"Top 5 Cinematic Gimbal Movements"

In this video I'm gonna show you my top 5 cinematic gimbal movements.
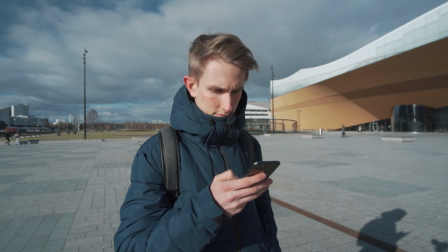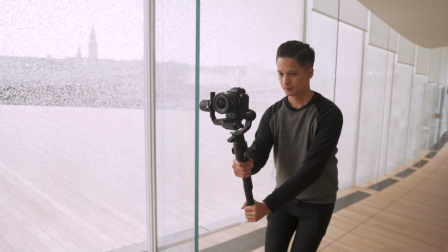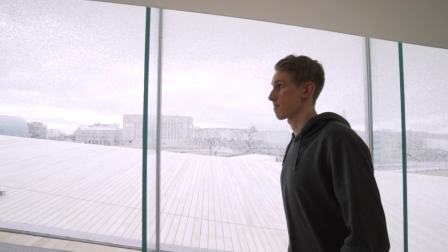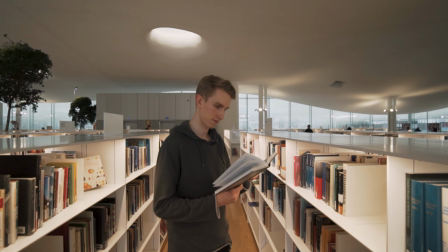Hi, my name is Jussi and this channel is all about filmmaking, tips and tutorials and camera gear. Today I'm gonna show you my top 5 cinematic gimbal movements that I often like to use in my client videos and my YouTube videos. I'm also gonna go through all the different variations of those particular gimbal movements. Now real quick before we get to the actual gimbal movements, if your camera has a great autofocus, that makes it a lot easier to get those shots nailed. But if your camera doesn't have a good autofocus, just use manual focus, set the focus to the subject before shooting and try to maintain the same distance to the subject so the focus won't change.
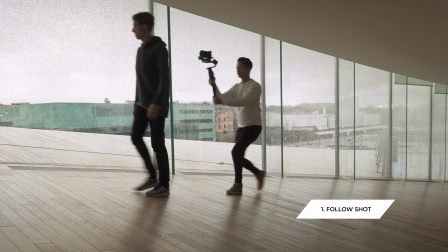(1:15)
The first shot is the follow shot where you follow the subject from behind as they walk forwards.
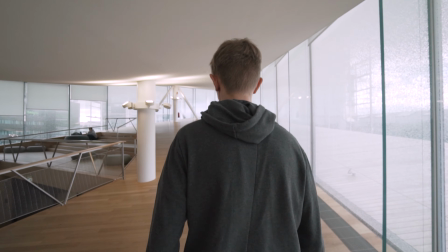(1:22)
You can use either a tight shot which focuses more on the character,
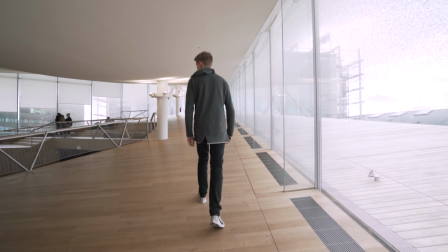(1:26)
or you can use a wider shot that would work as an establishing shot and show the location and the environment. My personal favorite is the low to the ground follow shot where you flip the gimbal to an
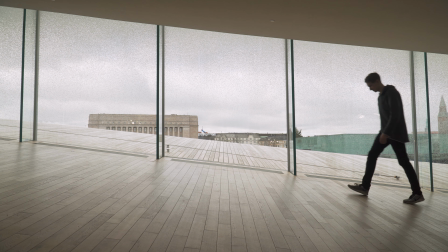(1:40)
underslung mode and try to get the camera as low to the ground as possible,
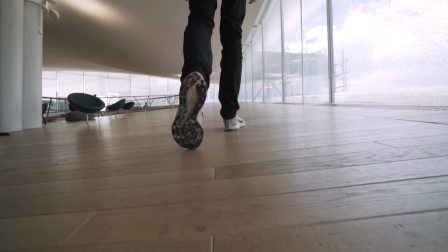(1:45)
where the ground is just whizzing by and creates more movement to the shot and just looks cool in general.
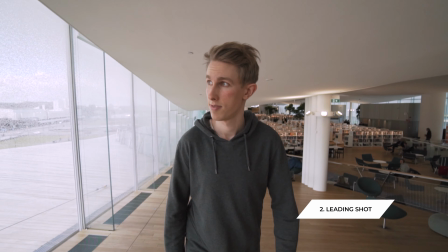(1:53)
Next we have the leading shot.
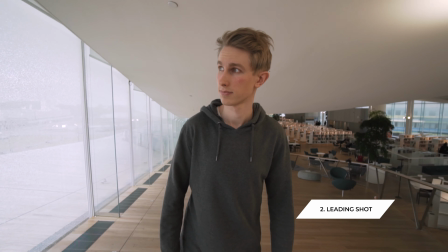(1:56)
I really like this shot because you can use it to reveal the character and show the character's emotions. It's a fairly simple shot, but at the same time it's a bit challenging because you have to do the ninja walk
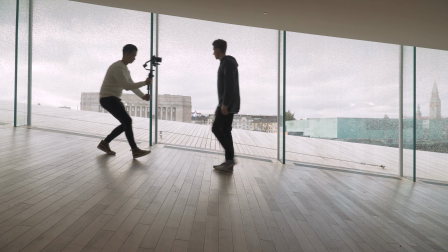(2:10)
backwards and try to maintain the same distance and speed to the subject, and also make sure that you won't bump into other people or some obstacles.
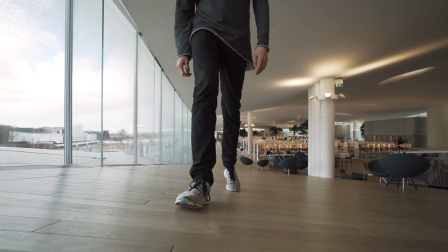(2:21)
One really cool version of the leading shot is the low to the ground leading shot,
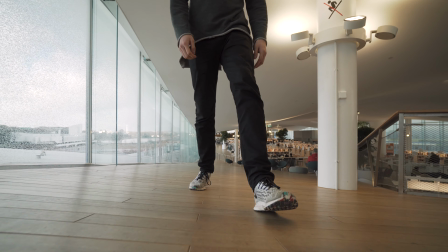(2:27)
which is very similar to the low to the ground follow shot. Another popular shot is the side follow shot.
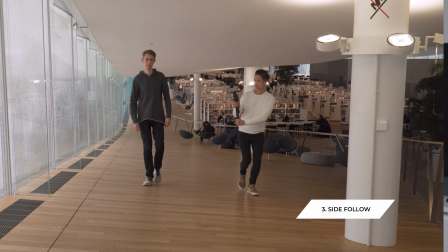(2:34)
It's pretty self-explanatory, just follow the subject from the side.
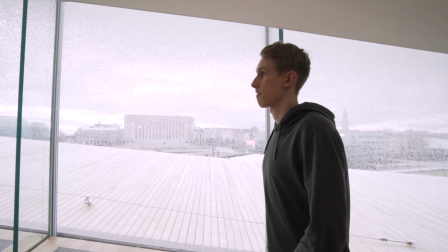(2:39)
Just try to keep the same distance and the same speed to the subject and it will look good.
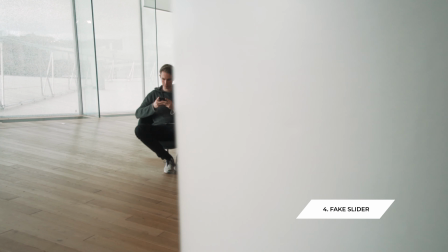(2:44)
The fourth shot is the fake slider movement. This one I like to do by using some foreground to make it more interesting and to add some depth to the shot.
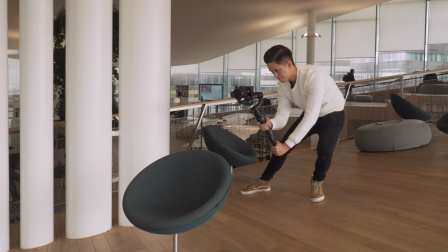(2:55)
To get the best result, use mostly your body to do the camera movement by standing with your legs spread wide and moving your body from left to right or from right to left.
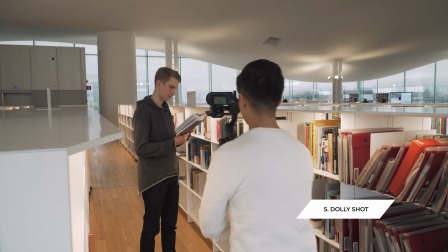(3:09)
The fifth gimbal movement is the famous Dolly In or Dolly Out shot,
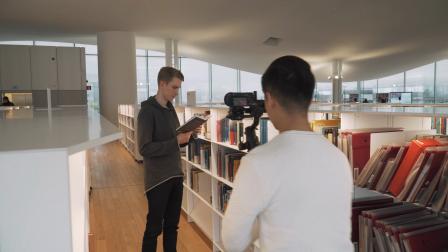(3:15)
where you basically just move towards the subject or away from the subject.
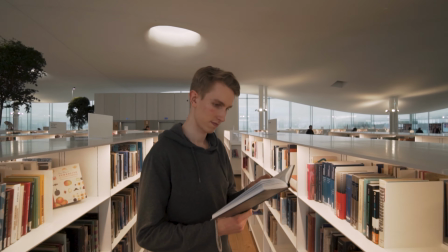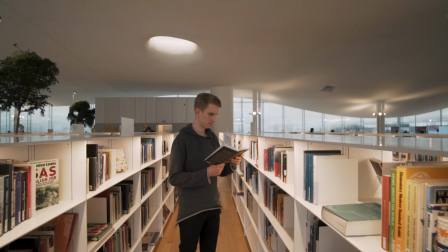One really cool version of this shot is actually the reverse focus reveal shot that Daniel Schiffer actually uses a lot in his videos. The way you do it is you basically get close to the subject and use manual focus,
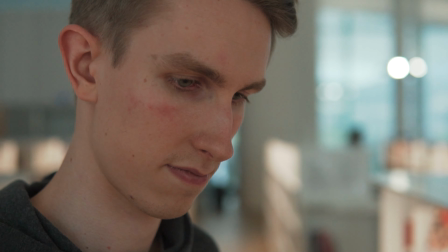(3:46)
set the manual focus to the subject with a wide aperture to have this nice background blur,
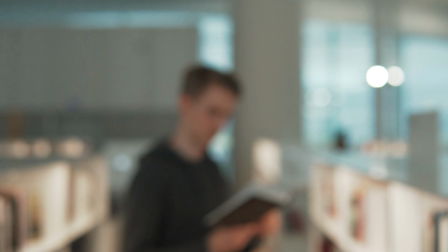(3:52)
and then slowly move away from the subject backwards. And then you just reverse the shot in post to give it this nice focus
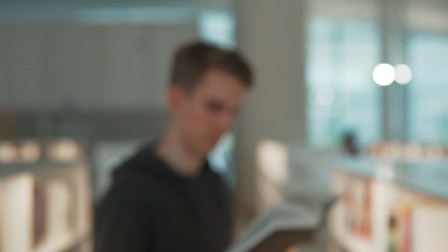(4:02)
reveal where the shot starts with the subject being out of focus
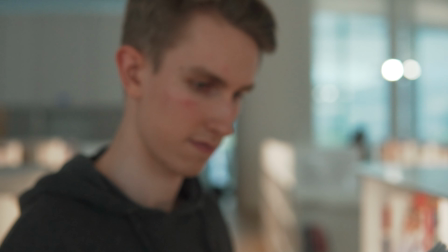(4:07)
and slowly the subject will be getting into focus as the camera
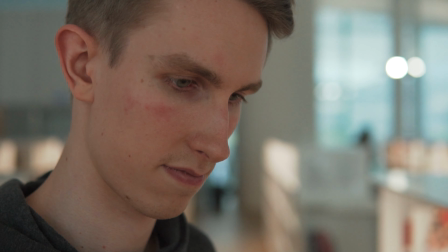(4:12)
moves towards the subject until the subject is completely in focus. For that shot of my friend Alex, I used the Sigma 30mm f1.4, but in my opinion,
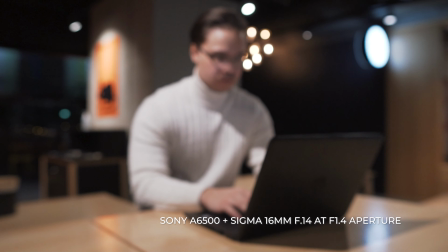(4:25)
for the reverse focus reveal shot, it looks a lot nicer if you can use something a little bit wider,
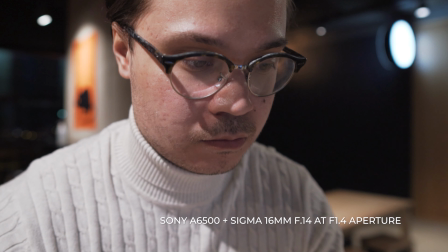(4:32)
like the Sigma 60mm f1.4 if you're using an APS-C crop sensor camera. Actually, while filming this, I realized that I have a sixth shot, which is the circle around shot.
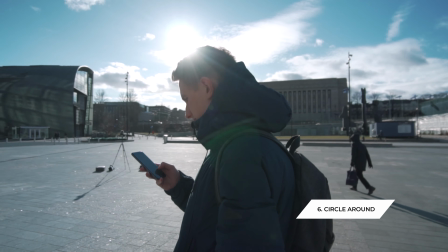(4:47)
This works just fine with a wider lens, but if you want to make the effect more powerful,
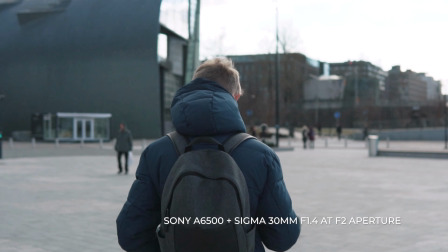(4:54)
You can use a tighter lens like the 30mm f1.4 Sigma lens,
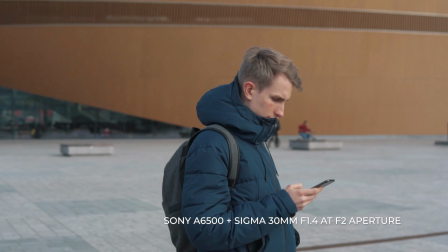(5:00)
which on full frame is equivalent to 50mm, which is quite tight.
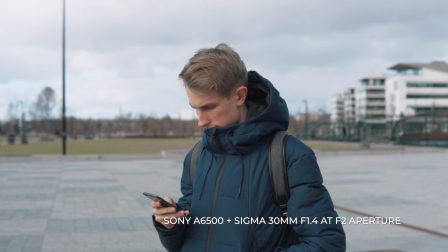(5:06)
This gives the effect that the background is moving faster than the foreground, which is the subject, and it just looks super cool. If you've enjoyed this video so far and want to learn more, subscribe to my channel and click the bell notification so you'll be notified every Monday when I upload a new video. Thanks for watching and I'll see you again next Monday. Take care.